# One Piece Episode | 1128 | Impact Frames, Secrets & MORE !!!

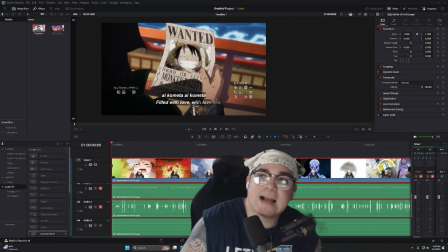All right. So we are back again. We are back again.
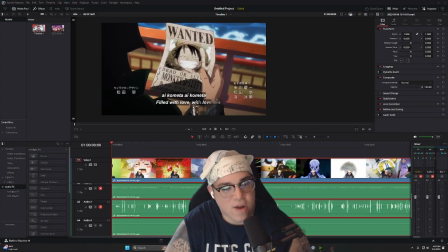Kind of looking at I guess, the hidden frames, the impact frames, the secrets of the episode for episode
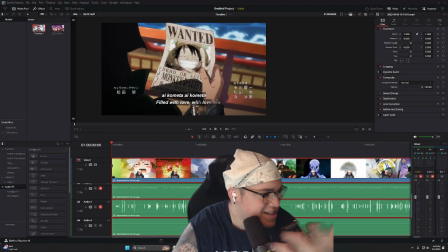1128, for episode 1128 of One Piece.
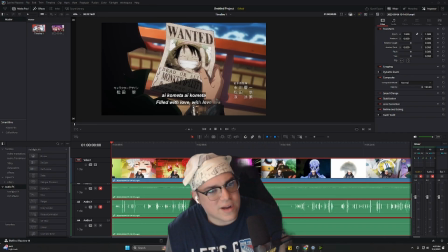There wasn't a lot of like super hidden details that I could personally see.
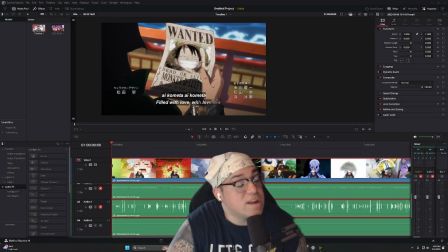Let me know in the comments below if you guys found anything that I may have missed. But it was just a lot of like,
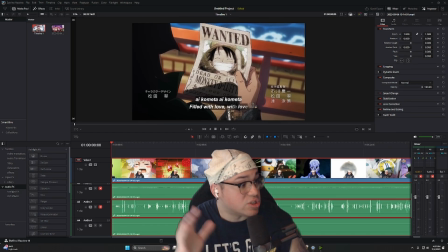because this wasn't like a super like crazy fight only episode with the
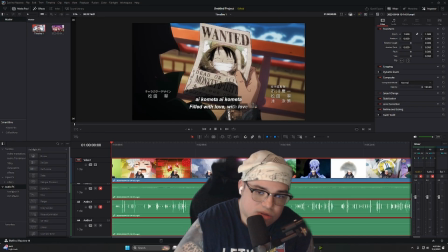introduction of Saint Saturn's yokai demon form.
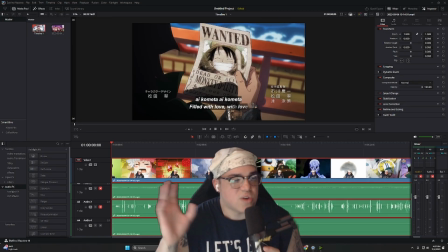There was a lot of just like, it was a new entrance of a character coming into the battle, so there wasn't a lot of impact frames.
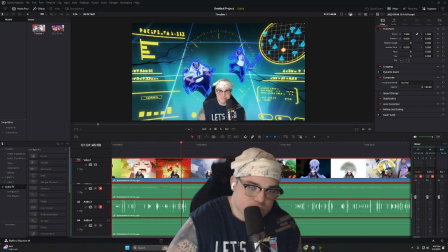But there was some cool stuff either way, right? Um, so like first off, right,
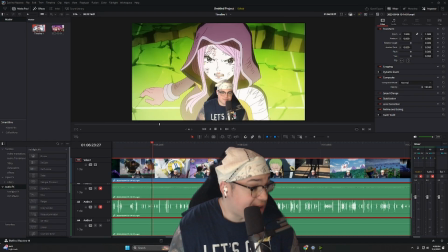like this just shows how fast Sanji really is.
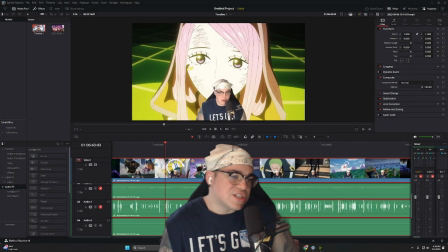Um, yeah. So first off, this just like kind of shows like really how fast Sanji is.
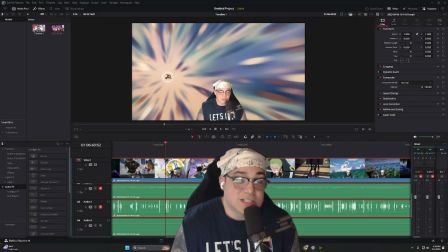Um, we got some really cool frames of just like the blotches of like colors and looks like kind of like watercolor of him just pulling up.
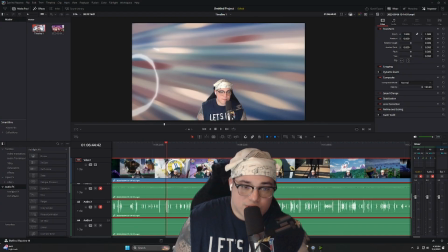But what I really want to talk about is, I'll show you in just 1 second. Right here.
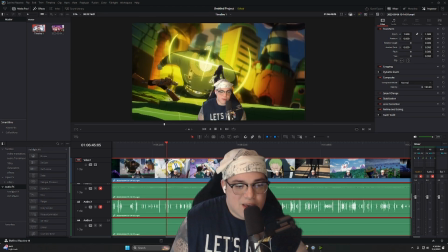So it's the frame jumping. So when he grabs Bonnie,
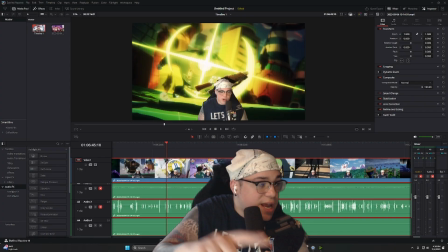he's usually, it'll be frame by frame of him moving.
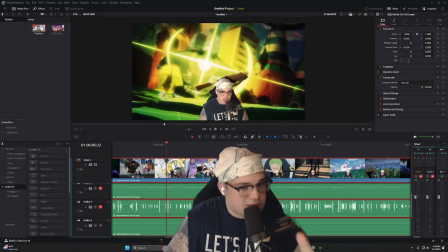But watch how much distance he gets from one frame to the next.
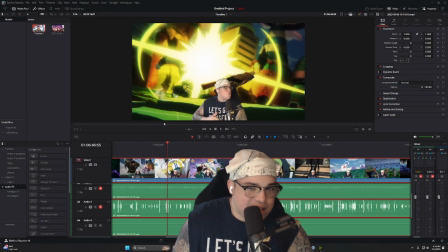So from one frame to the next, he goes from there to there already.
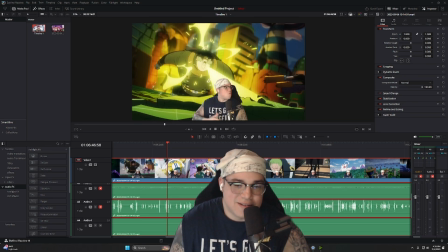As the beam of light is coming out. Nuts. And of course we have some fire.
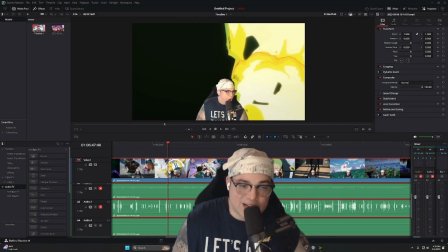And Sanji's already gone. It's fucking super fast, dude.
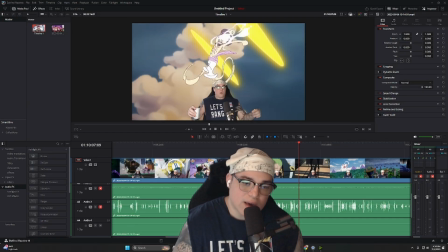So I think that this is really cool too, right? During like Kizaru's and Luffy's like small bout,
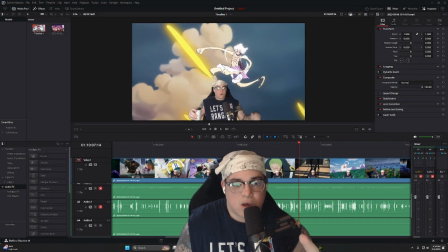it's the animation changes for Luffy in frame, right?
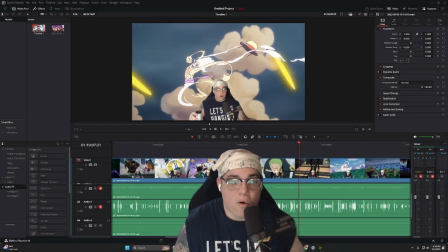So like him grabbing his hat or his hands and arms being more Looney Tune like, right?
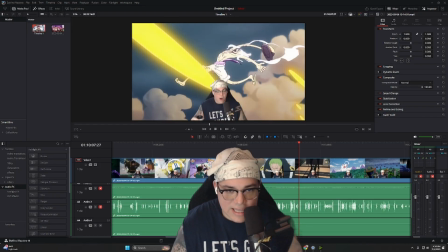I think that this is like
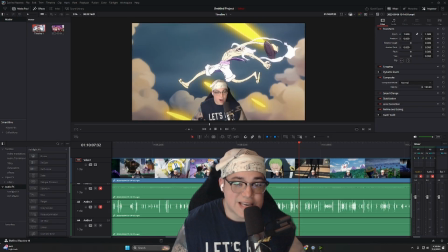the amount of time you have to take to continuously animate each frame by frame to look
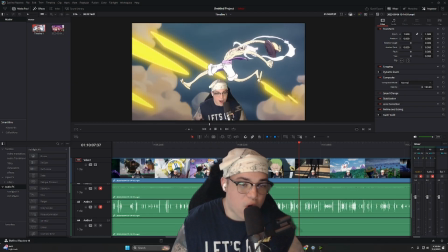him very Toon like and the world very watercolor is like a huge detail,
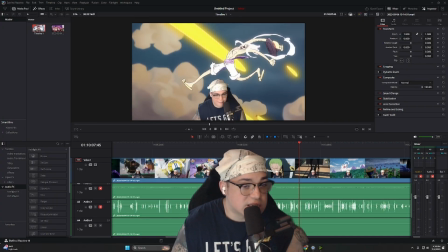right? Because you're separating this character from the world that it's around, right?
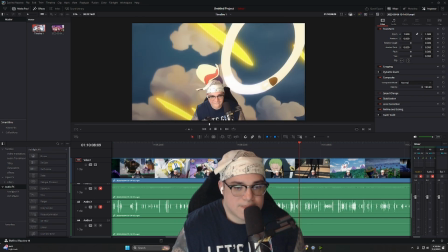Like, look. He goes from this into a white, like, circle because he's moving so fast
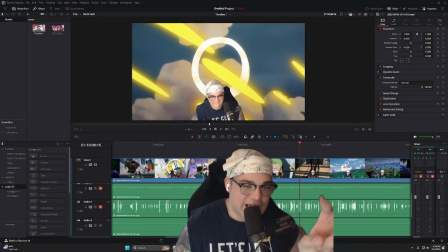to dodge all of the light bullets that Kizaru's throwing at him.
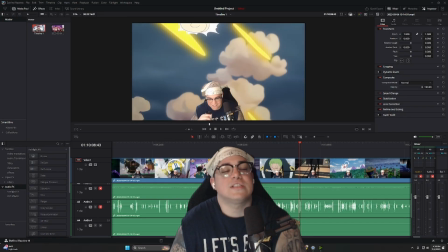Fire. And you could say simple animation, but I would say that like,
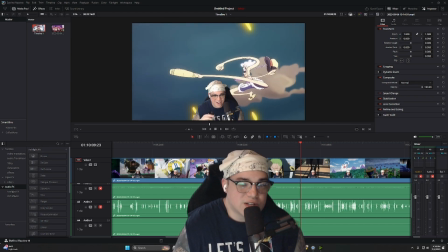that's pretty dope because you're making stark contrast between the character and its environment.
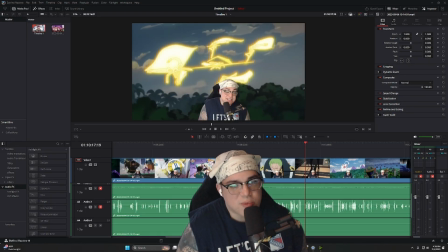Like, look, I thought this was a pretty sick moment too because it's Kizaru like how do you animate Lightspeed battling, right?
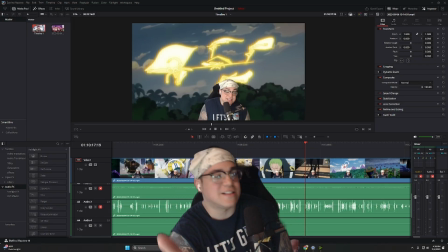I think this is another freaking dope ass like concept, right? And the way they've been doing it is like these are Kizaru's like after images, right?
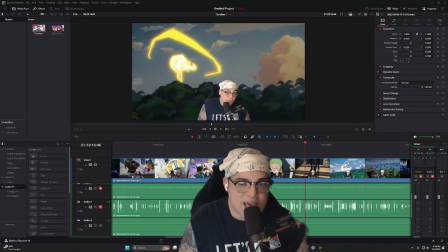Like Kizaru pulls up one by one, and it's how Luffy or we're perceiving light, right?